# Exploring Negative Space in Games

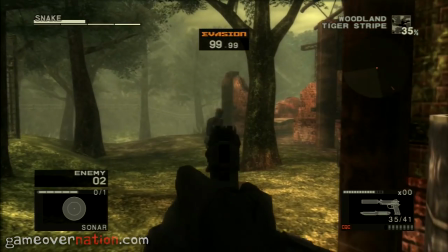Not that I'm against steady action, but there's so much to gain from focusing on the moments between the beats.
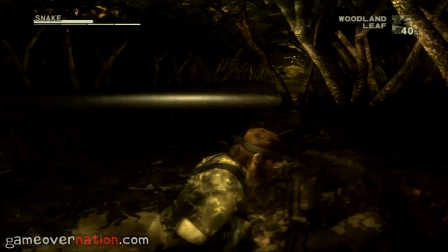And I don't mean downtime between action, but there's plenty of that in Snake Eater too.
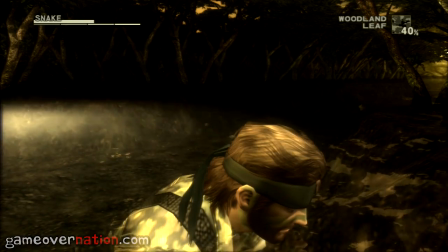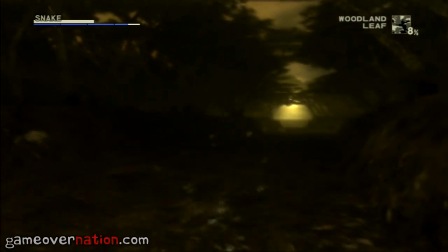Downtime is sort of like bookends, used to further emphasize and highlight the action in between, whatever that action may be.
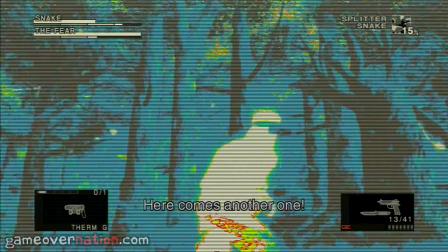It can be used to keep pacing intact so the experience isn't exhausting, a whole mess of uses.
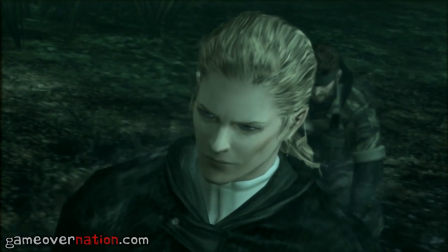Rather, absent moments such as this one call back to the other memories and experiences of the game. It changes the narrative impact of those past moments in this reflective culmination.
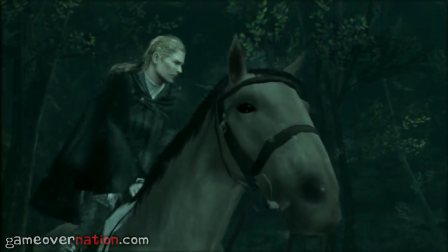It's a scene that invites the player to get mentally and emotionally involved, instead of essentially ordering them to.
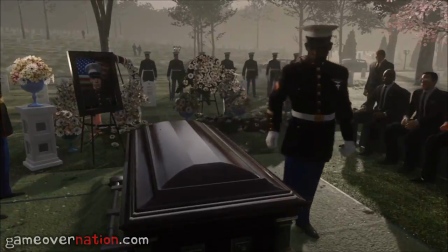And the extreme latter of that was the press X to pay respect debacle from last year's Call of Duty.
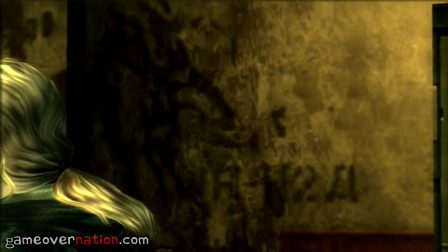It makes the narrative feel more interested in how you feel about it,
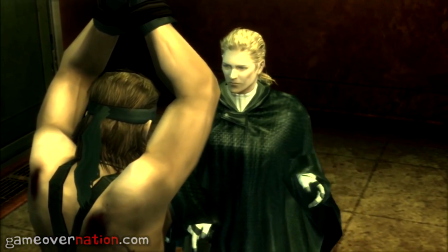since it's trusting you to be invested here, putting faith in your own capabilities for empathy, your own ability to understand.
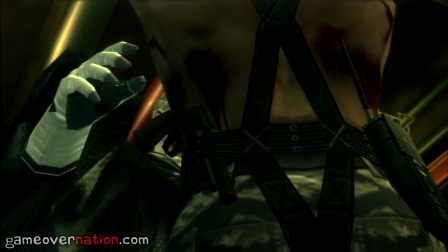And I think the seldom use of these moments plays a part in games having a general lack of empathy towards not only characters, but actual players in games.
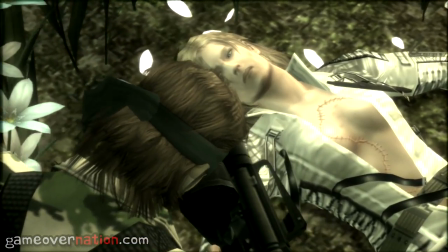We lack an ample chance to reflect and understand our actions.
Why are you giving me this?
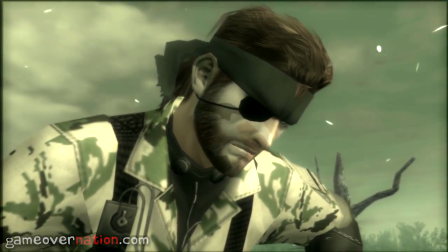Jack.
And what can make these static moments resonate so well in games is that we, the player, can determine when they end.
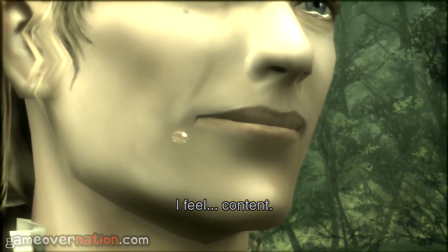We make the choice to bring ourselves out of this moment. We can determine how long that rest is, adding a more physical interaction to the equation that was previously fully mental.
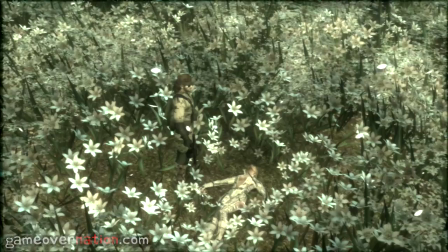So present more opportunities to reflect. Let us appreciate characters in moments like these through a deeper understanding of their emotions, and transitively our own.
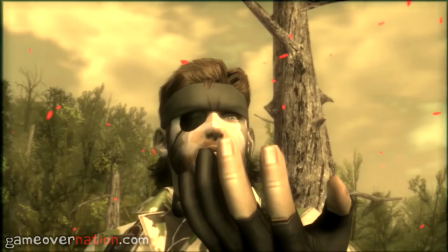When looking for ways to capture a moment, explain characters' inner thoughts, maybe the best thing to do is nothing at all.